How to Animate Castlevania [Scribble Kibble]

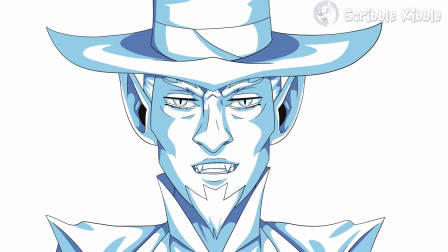However, shading is a key aspect of the Castlevania style. A second layer of cell shading adds noticeable depth to the artwork. Compare with and without.
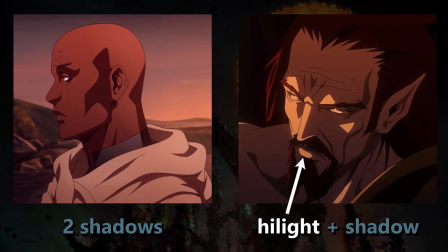Depending on a lighting situation, it might help you to think of what you're doing as adding a highlight and a shadow rather than dealing with two shadows.
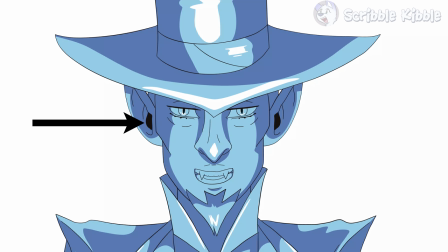Fill the character with shade 1, erase to get the highlight, and then shade with shade 2. The third, black shadow, uses the same color as the line art.
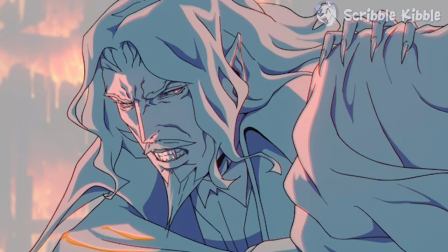It most often goes under the chin to help define the head from neck. Third black shadow is also used sparingly for extreme dark inside ears, nostrils, belly button, armpit, under the nose, and to shade the lower lip.
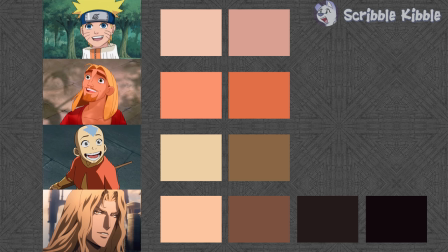Castlevania's high contrast shadows are very dark compared to the typical 2D animation, even outdoors during the daytime.
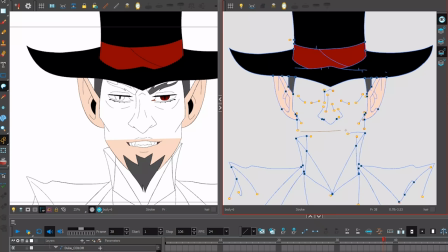This gives the art lots of depth, but it will make any lack of understanding of the human figure rather obvious, since it's shades that define it so clearly in the show.
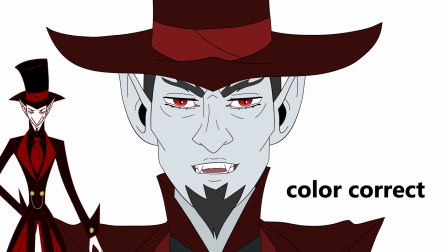Then you can just flat color everything. A very subtle, soft brush is sometimes painted onto each frame for skin tone.
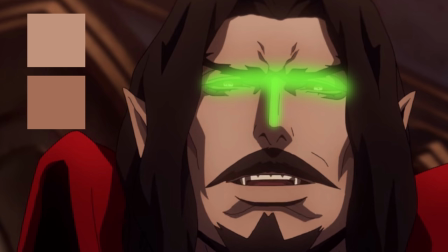You can see the effect on this screenshot. Soft shade usually goes on the nose bridge, around the eyes, and on the bottom lip.
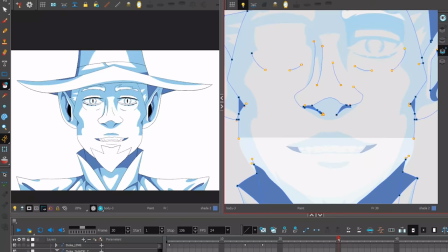The same effect is used here to put the blush on Lenore's cheeks. In my example, I skipped this step because I spent way too much time drawing it to begin with.
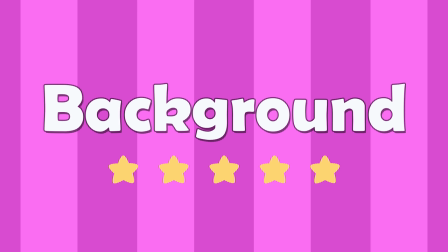That completes the character animation. Backgrounds follow a painterly style with no drawn outlines.
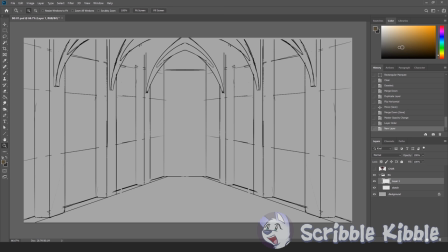Learning to digitally paint like this is a whole separate skill set. Personally, I'm used to dealing with lines, so I drew a sketch I could paint on top of.
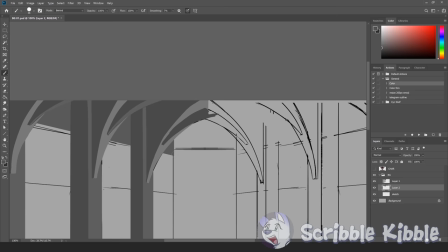Since I knew the backgrounds were going to be shadowed and blurred out, I took only an hour here. Mixer brushes and blending tools are your friends.
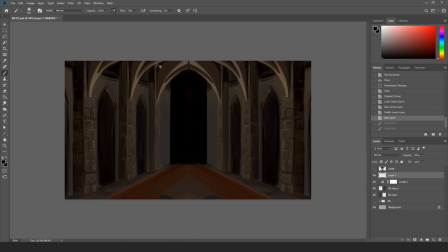Block all of the hard colors in first, then blend it, and then add any soft light, shadow, and reflections.
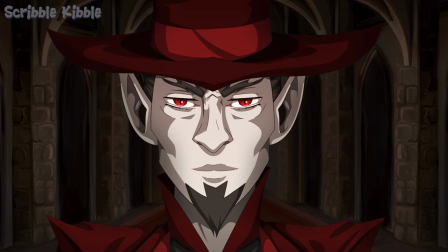Combine the character art and the background in your compositing software.
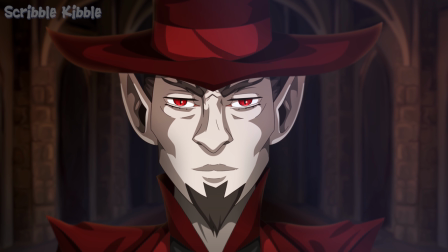The goal now is to pack on all of the effects to make these two look like a part of the same setting.
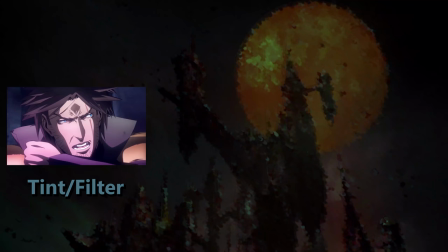Castlevania uses three key effects a lot. Tint lighting, gradient shade, and focus blur.
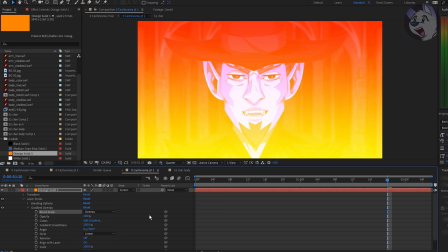Tints are a solid color or varied color layer set to different blend modes.
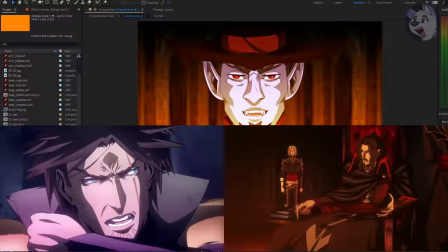Use this effect to create environment lighting, say if you've got cold blue magic or warm hearthfire.
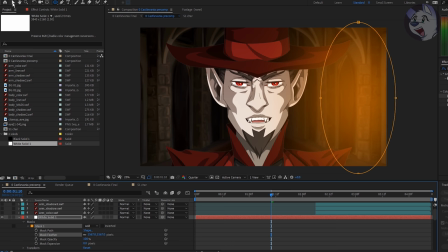In the same vein, you can use a faded shape to make glows, as if lighting is brighter or darker in one spot than the other.
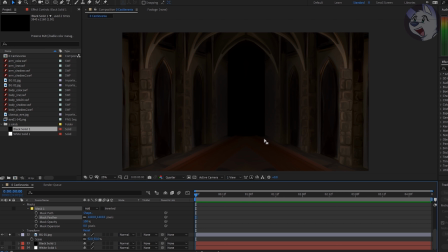Because so much of Castlevania takes place in the dark, light is very important,
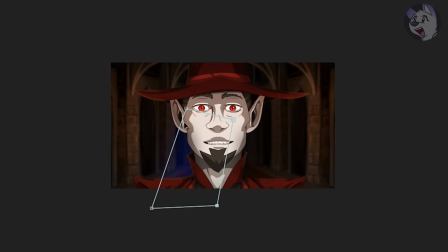probably the most important effect, so you can see me playing around with the shapes to try and figure out what I want to do for light.
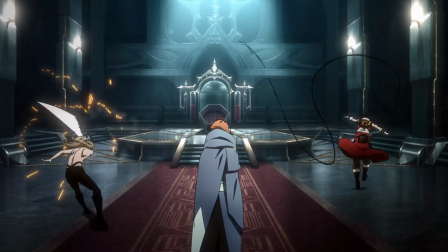Gradient shades are applied to characters or the entire shot. They usually start dark at the bottom of the character and fade up to nothing.
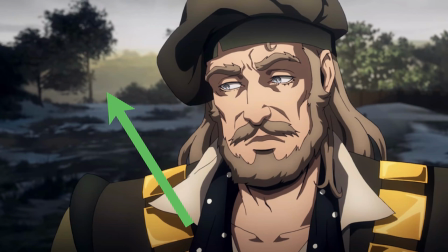Otherwise, the gradient direction depends on the light source. Gradient shading just gives extra depth to what would otherwise be solid cell shade.
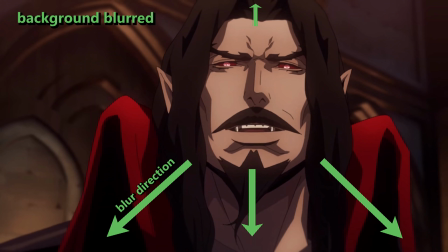Focus blur softens out backgrounds.
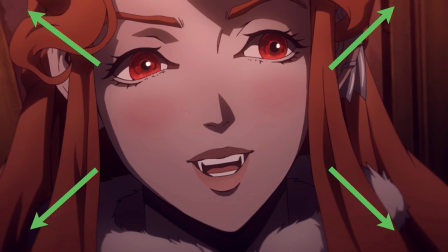Castlevania frequently uses blurs to focus the viewer's attention on specific elements, usually the face.
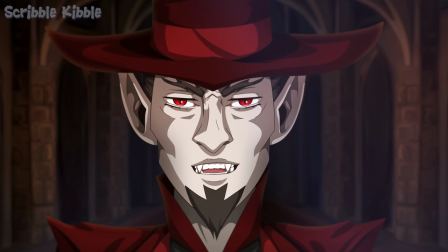Notice how quickly everything past the face blurs out in most closeups. Since I animated my example in 4k, I blurred the entire thing a little bit.
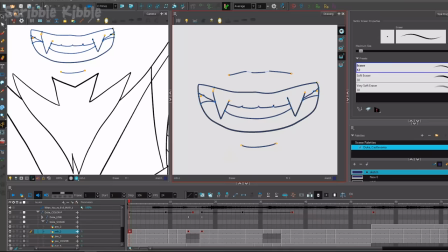It's just too sharp otherwise to fit the style.
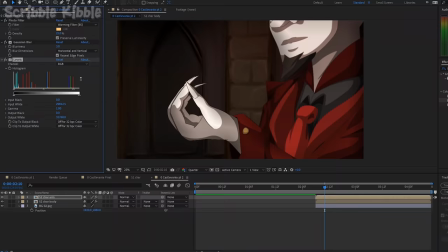Normally I can nail a style, but honestly I'm just not skilled enough to recreate something that's good, especially every single aspect of it.
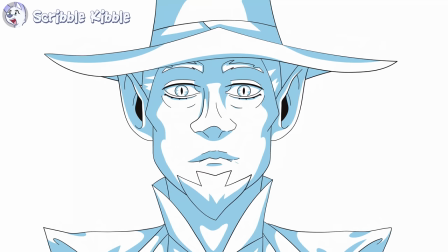That's a little bit unrealistic. There's reasons artists begin specializing in background art or character animation or some specific thing.
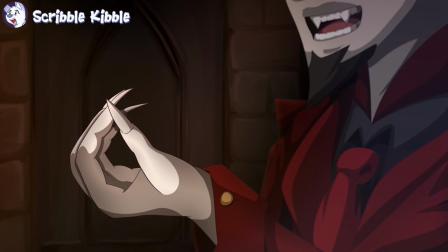Anyway, hope you enjoyed this crazy tutorial. If you want to try a different animation style, I've linked this tutorial series in a playlist below.